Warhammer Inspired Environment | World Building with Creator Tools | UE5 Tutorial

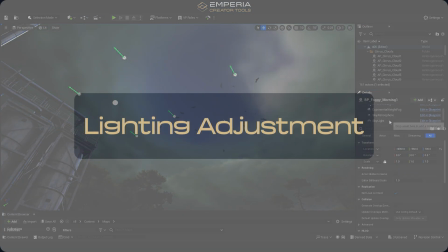So at this point, I'm coming back to our lighting blueprint,
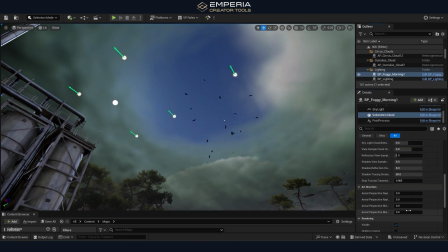and I will adjust the sky color to match the clouds and the mood that we want to achieve within the space.
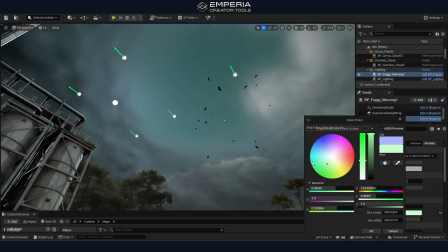If you are interested in learning more about our lighting presets as well,
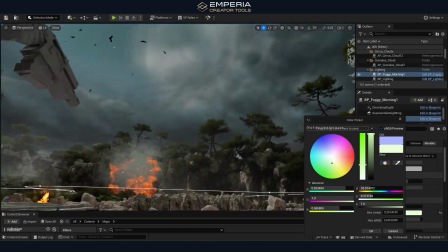you can find a designated YouTube video on our channel, and we're also actively developing this to make it even more advanced.
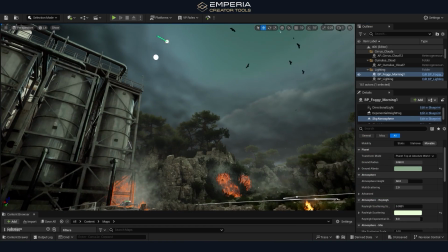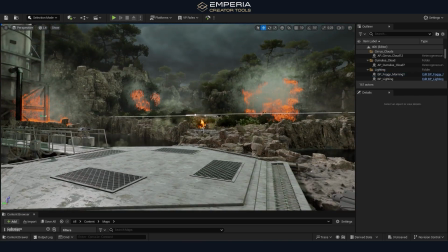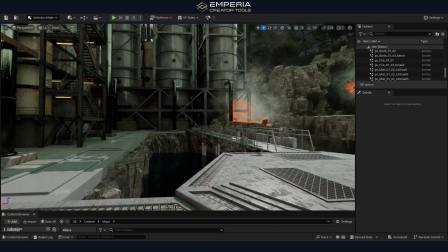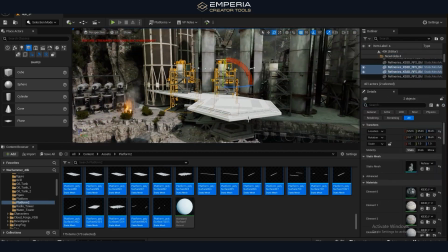Yeah, so as we mentioned previously, we created a modular sci-fi asset pack for this.
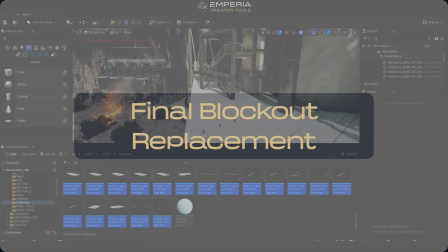So we're just beginning to swap out our old blockout pieces for the foreground of the scene.
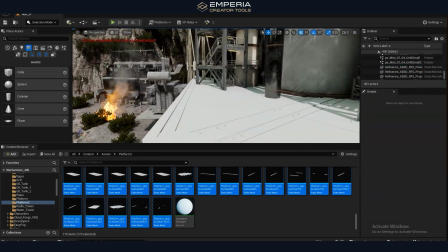So as this is going to be where our cinematics are taking place, we want this area to be full of details and, you know, really bring the scene to life.
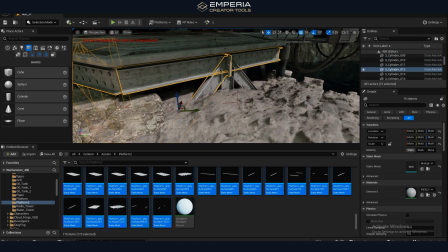So as well as this, we also noticed that our composition was quite low.
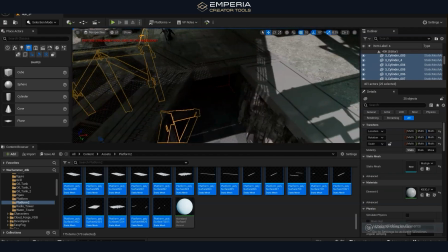So we're just raising up all the platforms now so we can get a really dramatic angle later on when we record the video.
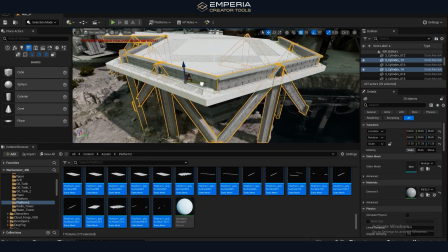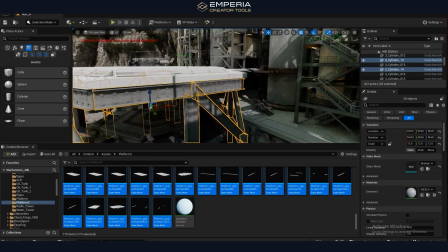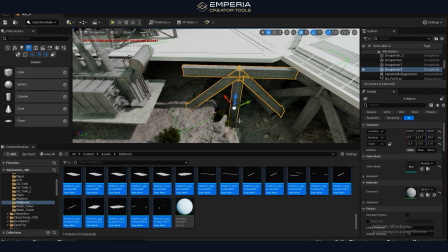So yeah, as we're basically swapping out all the models now, we also want to be adding materials,
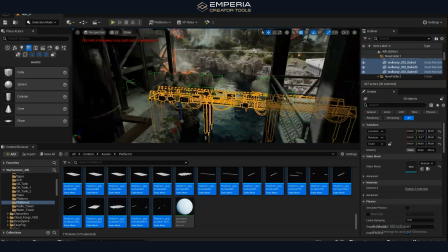we want to be adding extra additional props to the scene, and as well as that, decals.
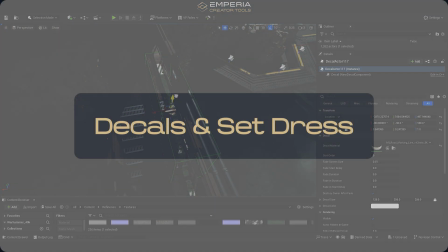So I'll hand it over to Tom to go over the power of decals and why they're so handy to use inside of Unreal.
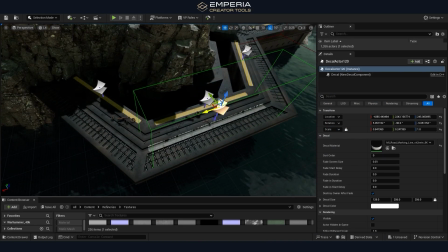So yes, as we can see, I'm using loads of decals in this space.
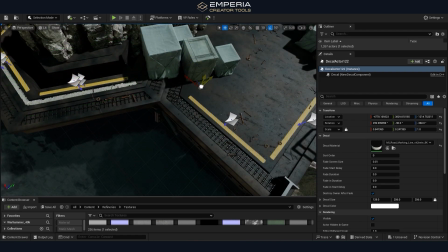The reason is materials are great, but we don't have power to paint or
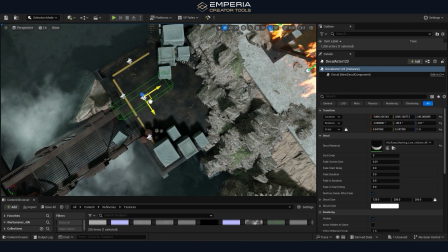add those extra details that we see every day around us.
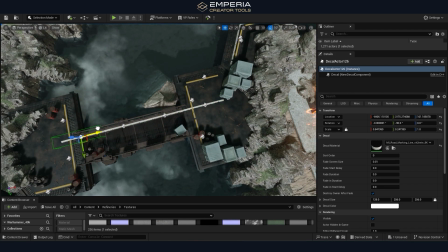Like for example, the mud, the crosswalk lines,
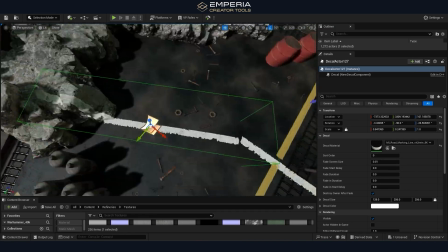splashes of blood or oil.
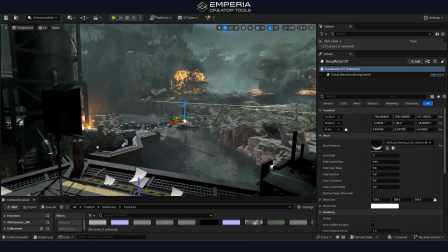So I'm adding that to give a scene some kind of feeling of history, motion, and realistic feeling.
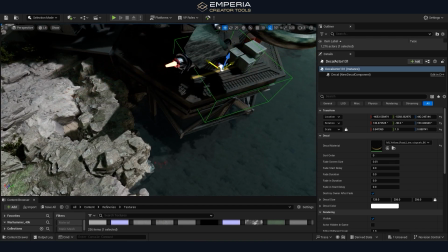So after manually placing some assets, behind the scenes we've done a few lighting corrections.
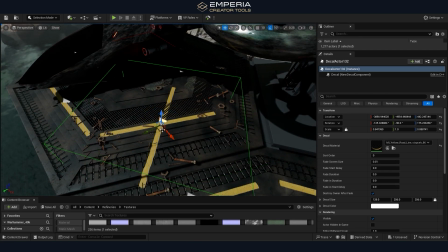We've also added in some animated characters.
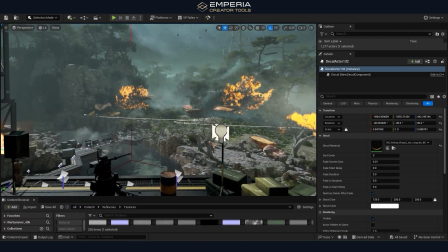And if you are interested about seeing more about animations of characters in particular, we can do a follow-up video if there's a demand for it.
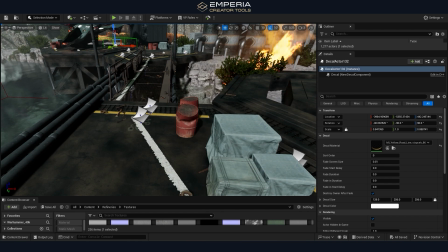But essentially, we followed a bunch of tutorials,
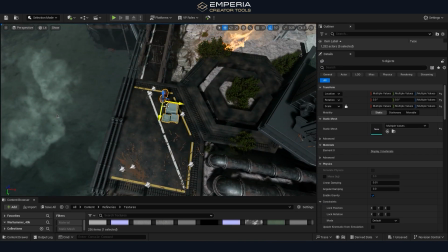and this was the first time we've actually done character animations ourselves, so it was a bit different for us.
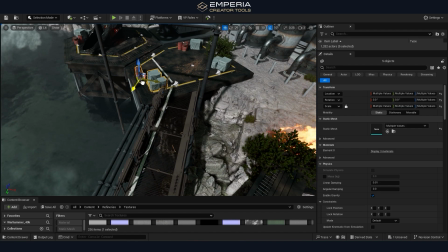So we managed to animate and import these animations in a matter of hours using completely free tools available on the market, such as Mixamo, and the characters were a paid asset from the web,
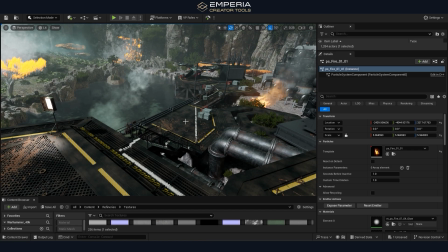but you know, you can get a bunch of free assets from Mixamo or Sketchfab, as we mentioned previously, which can really help bring your creations to life.
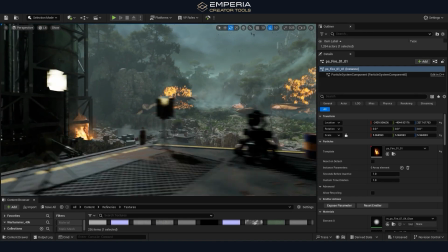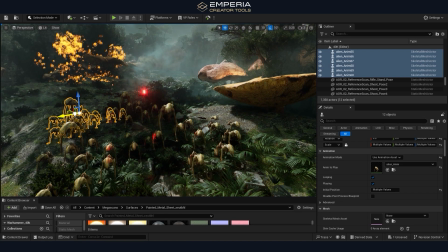So we really hope you enjoyed this type of video. It's a bit different for us, but if you did enjoy it, feel free to leave a like and a comment down below,
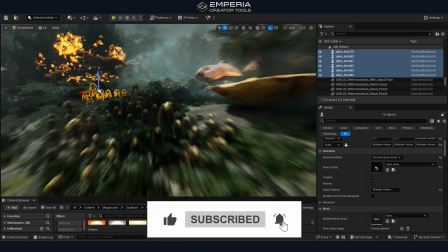and we'd be more than happy to answer any questions you had on this particular project. Thank you, and till next time.